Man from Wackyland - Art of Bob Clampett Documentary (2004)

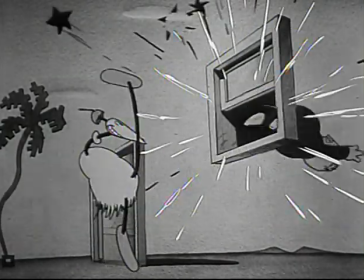[8:26]
I don't know that the people who worked on that cartoon were students of surrealism,
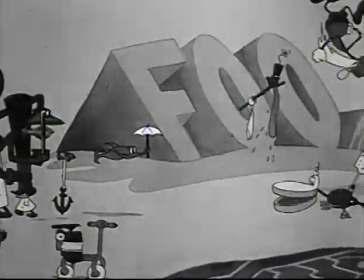[8:31]
but this particular cartoon just went farther out than anyone had ever attempted to go before.
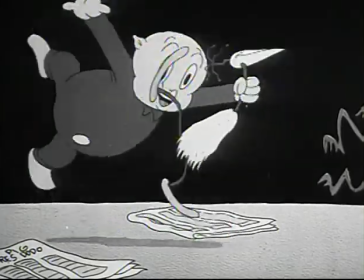[8:40] Boy, I got the last of the dodos. Yes, I'm really the last of the dodos.
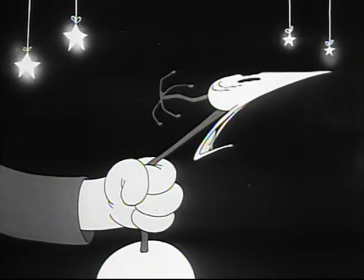[8:46] Ain't I, fellas? Yeah!
In 1941, Tex Avery left the Schlesinger studio to go to MGM.
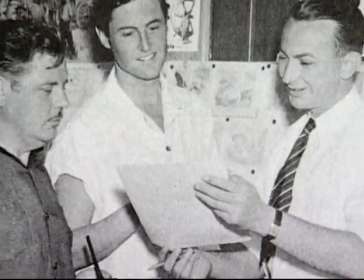[8:55]
So at this point, Bob Clampett is given Tex Avery's unit. He now has a Merry Melodies unit.
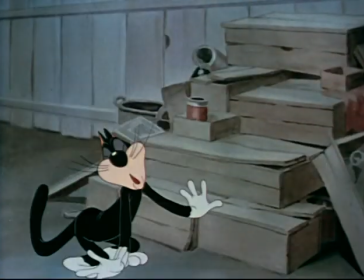[9:02] Wow!
And from the Hepcat on,
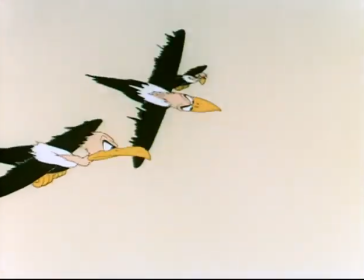[9:05]
the Clampett cartoons continue to get even more wild because Bob keeps experimenting with different techniques and keeps building on what he's learning. Clampett was so popular in the theaters that Leon Schlesinger told the other guys, you gotta be like Clampett.
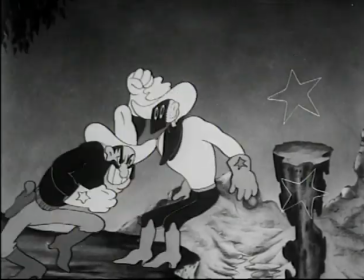[9:18]
More gags, more action, you know, make people love these characters.
Come out of there, you rat!
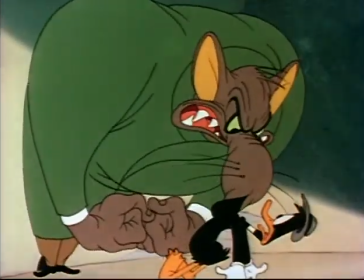[9:24] Come on out!
Other directors have certain traits that you can pick out. Like Chuck Jones is all about style. Tex Avery, people talk about his timing and his exaggeration.
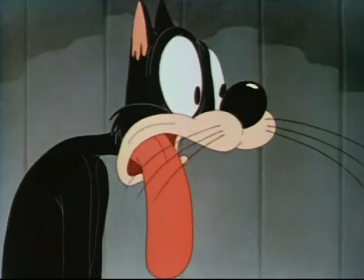[9:34]
With Clampett, what's different about him is that he did everything that the other directors did all at one time.
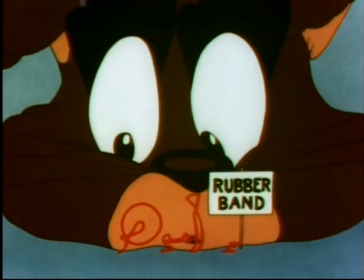Like Tex Avery, he knew he was making films and they were cartoons, and in cartoons you can do anything. His characters are, the word that keep coming to mind are things like flexible and plastic.
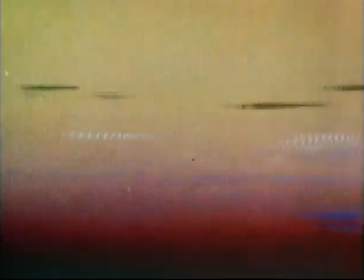[9:58]
Because even though by the early 40s the characters are becoming more solid in their anatomy and more certain in their structure,
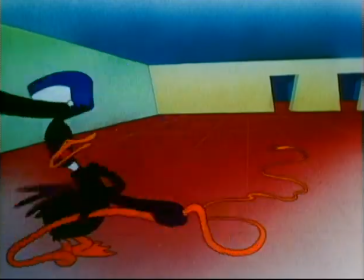[10:07]
Clampetts are still rubberier and there's a physicality
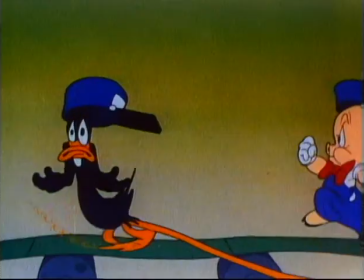[10:11]
to his animation that I think carries through into some of the wilder moments in other films done by other directors while he was there or even after he left. The characters are placed in crazy situations. Their reactions are completely wild. The word that really comes to mind is energy.
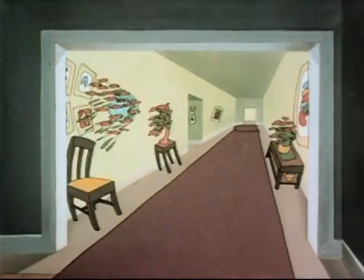[10:28]
Energy is the thing above all that separates his cartoons, and a kind of comic anarchy in that energetic presentation.
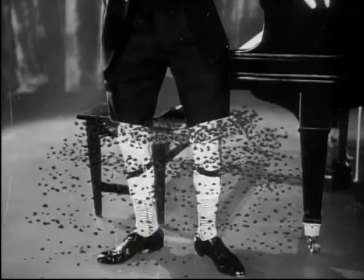[10:37] Oh, yeah!
That was unique to him and his cartoon. To me, Clampett is the one that invented acting in cartoons.
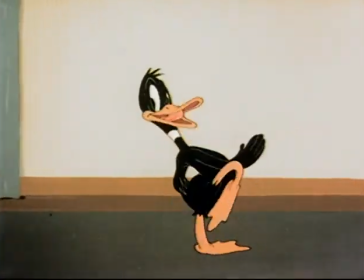[10:44]
It wasn't done before him.
Oh, the little man from the draft board, he is coming to see me.
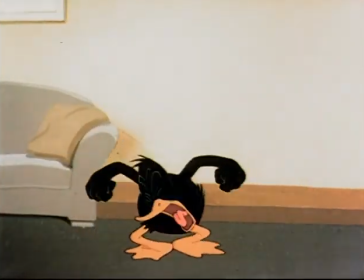[10:50] Oh, the man from the draft board! Oh, yes!
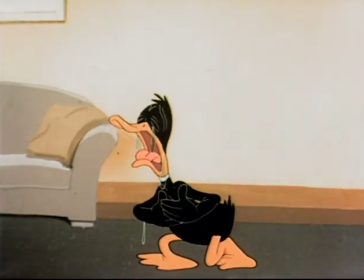[10:57]
Clampett's characters act like humans. They're very exaggerated.
Yes, me. It has to be me. Poor me.
But it's never just generic happy. It's never just generic sad.
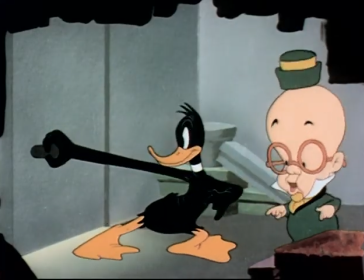[11:07]
It's always a very specific expression. So you watch Daffy Duck in his cartoons. He doesn't have a model sheet of Daffy's three expressions. Nowadays, when you make a cartoon, here's Homer's happy expression, here's his sad expression, here's his dumbfounded expression. And that's it. Never varies. Humans aren't like that, though. Each human has a range of expressions a lot bigger than three or four expressions. Watch the Clampett characters.
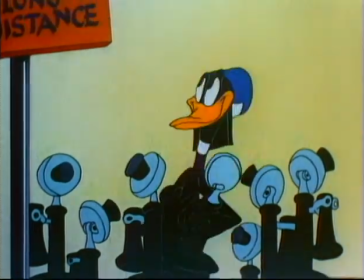[11:31]
When they go from one expression to another, on the way from one expression to another, they have strange faces and things that move from one to the next.
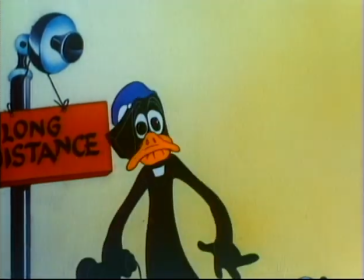[11:39]
And that's the way real people are. It's something about the thought process is changing from one mood to the next. And you see that all over the Clampett cartoons, especially in the Rod Scribner scenes and the Manny Gold scenes. Freeze frame them and they don't smoothly go from one pose into the next one.
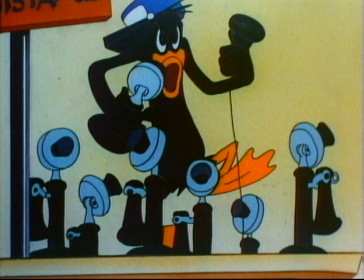[11:53]
They're not in-betweened. Things happen along the way that enrich what's going on. And that's not a thing that I think that the audience can see, but you can feel it.
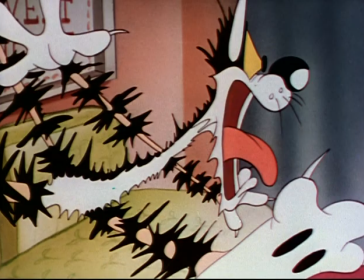[12:04]
The individual drawings that you don't see, because they only last 1/24th of a second, they are fantastic.
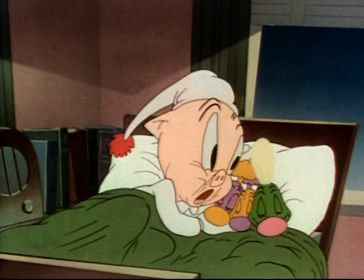[12:12]
5 seconds of it, and you'll see more expressions than in 10 years of the rest of Warner Brothers cartoons.
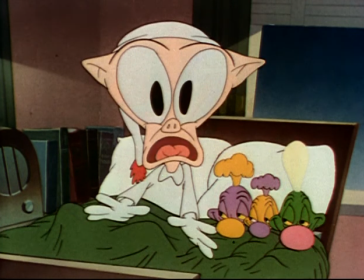[12:18]
It's unbelievable.
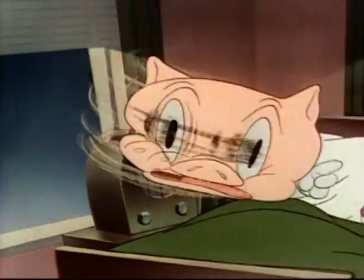Dad in particular liked to look at what was happening out in the world.